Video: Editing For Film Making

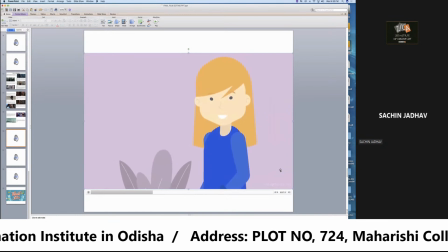Now, if you want the opposite effect, making them look larger, more powerful,
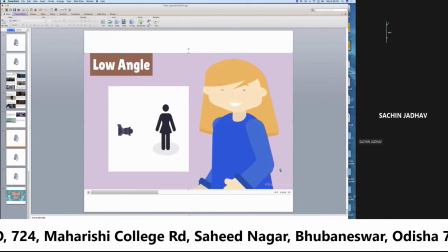and imposing, you could just position the camera below the subject, looking upwards at them.
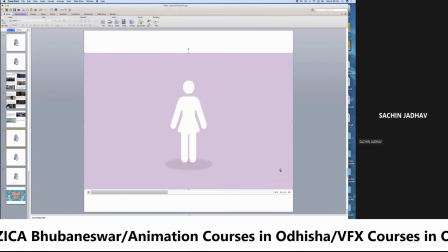Another interesting angle to try out is what's called an overhead shot, where the camera is positioned directly over the subject and shoots down towards the ground.
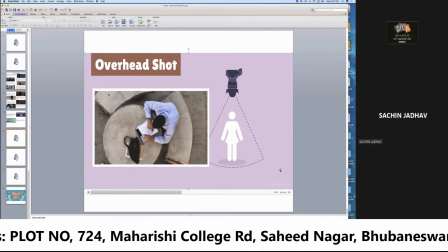This type of shot can create a sense of loneliness and a feeling of isolation. Another extreme camera angle is to shoot from below the subject.
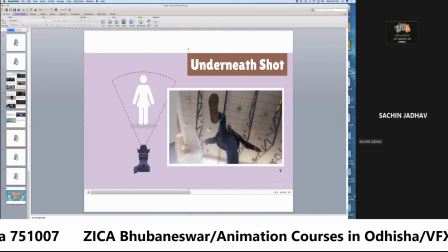The camera is positioned directly below, pointing upwards, giving the subject a sense of importance or superiority. In this example, the person looks as if he might be stepping on the viewer from a position of power.
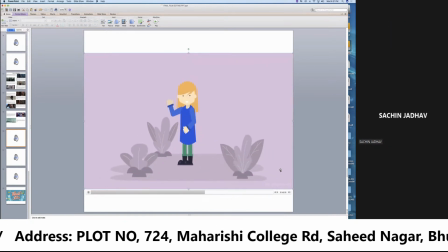Need an even more extreme and off-putting camera shot? Try the Dutch angle. This shot consists of rotating the camera to the side, making the horizon line more angled.
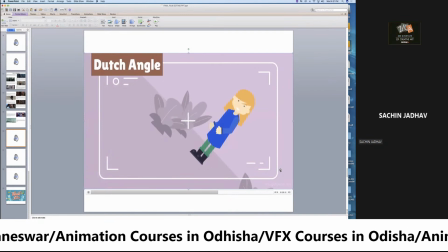With this shot, you can indicate that the subject might be unstable, unpredictable, or lost in fantasy.
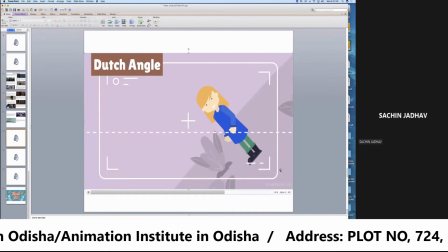However, be careful when using this or other shots where you tilt the horizon line.
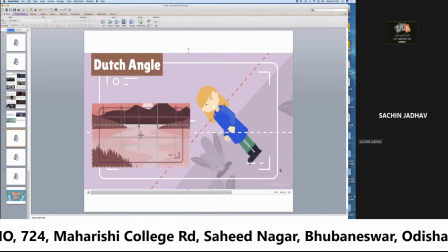Make sure it feels intentional and not like an operator's error. Remember, there are composition rules for photographs featuring horizons.
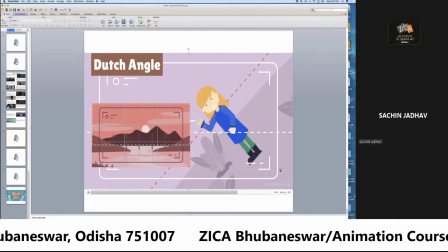We covered them in a previous video.
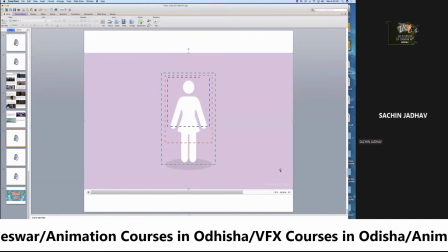Another thing to try is to combine different angles with different shots in order to find exactly what you need.
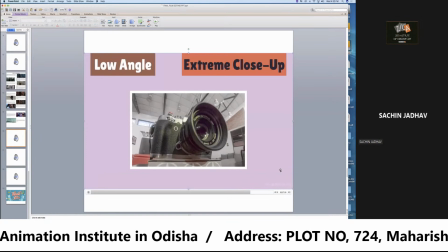For example, this photo uses an extreme close-up combined with a low angle to make a pretty interesting shot.
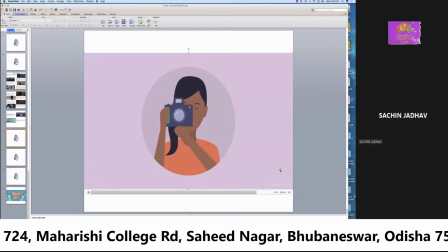So now that you know the different types of shots and angles you can use, you should feel confident knowing that you'll be able to find that right shot for every situation.
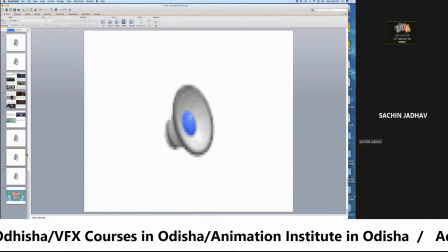GCF Global. okay. Now another video.
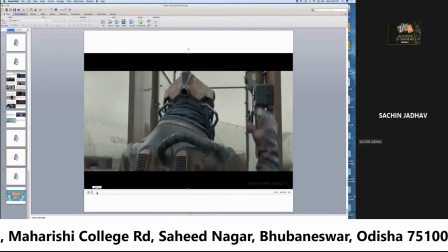Films are made up of sequences. Sequences are made of scenes.
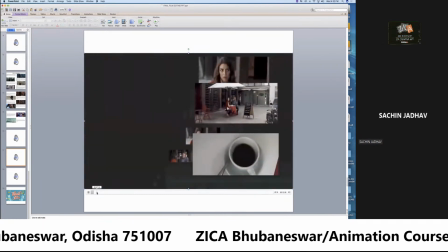And scenes are made up of shots.
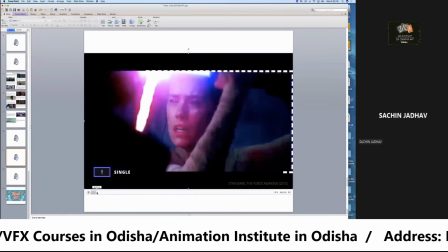In the previous episode of this series, we went over how to frame your subjects, to isolate individuals, or create relationships.
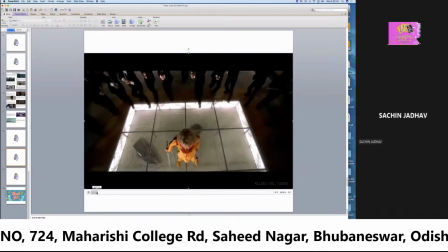But as shot size and framing are decided, you'll need to consider camera height, specifically the angle of the camera.
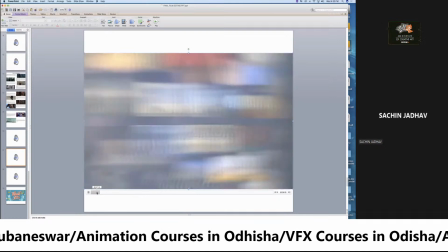This is episode 3 of the shot list.
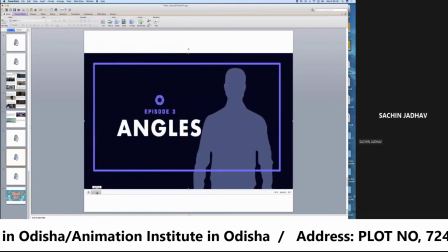Camera angles.
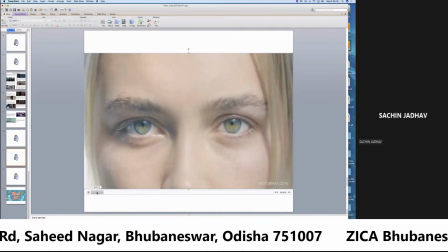If shot size and framing are used to isolate what we are looking at, camera angles are all about how we are meant to perceive them.
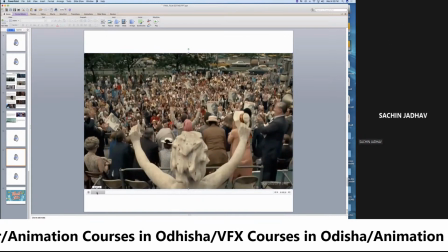That adds yet another layer of meaning to every camera shot. We'll be looking at 9 different types of camera angles.
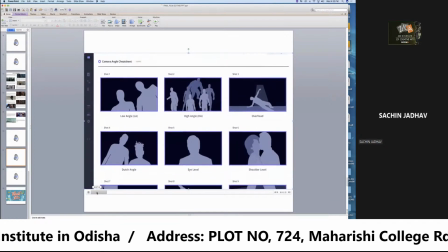As we cover each camera angle and technique, we'll be filling out a shot list using Studio Binder that you can download and reference.
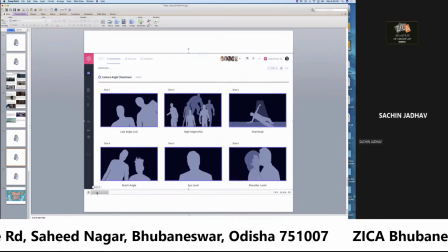Now, let's begin with our first camera angle, the low angle.
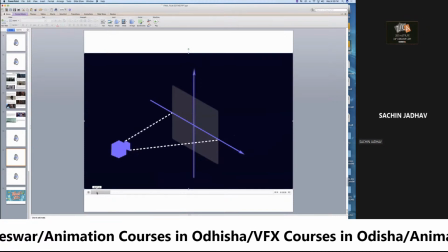Any shot that finds itself below a subject's eye line, looking up at them, is a low angle shot.
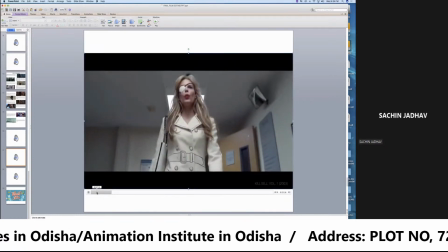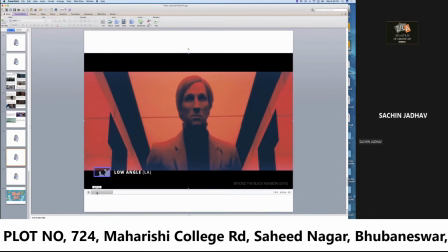Low angle shots are typically used to make a subject look more powerful, perfect for heroes and villains alike.
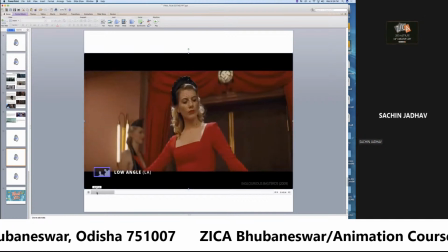The degree can be subtle or extreme.
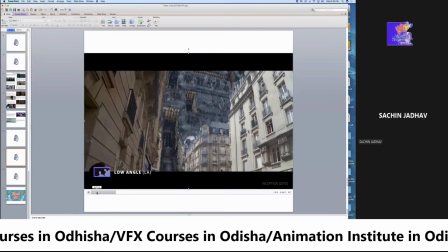Low angles are not confined to human subjects like in 2001, but the effect is the same.
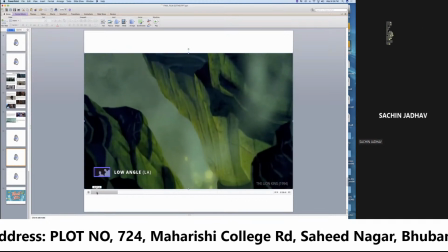Let's look at the scene.
And I love Mufasa. Man, I hate lions.
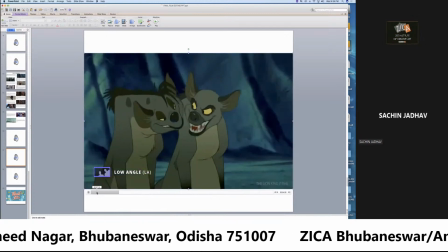Bushy and hairy. And man, are they ugly.
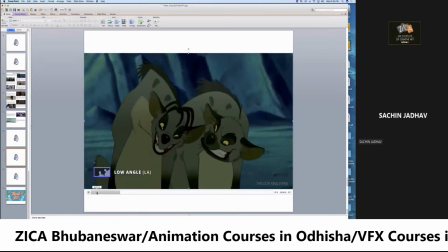Oh, surely these lions.
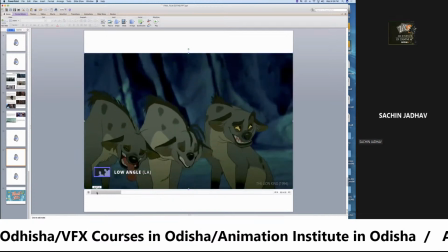Oh, Scars, just you.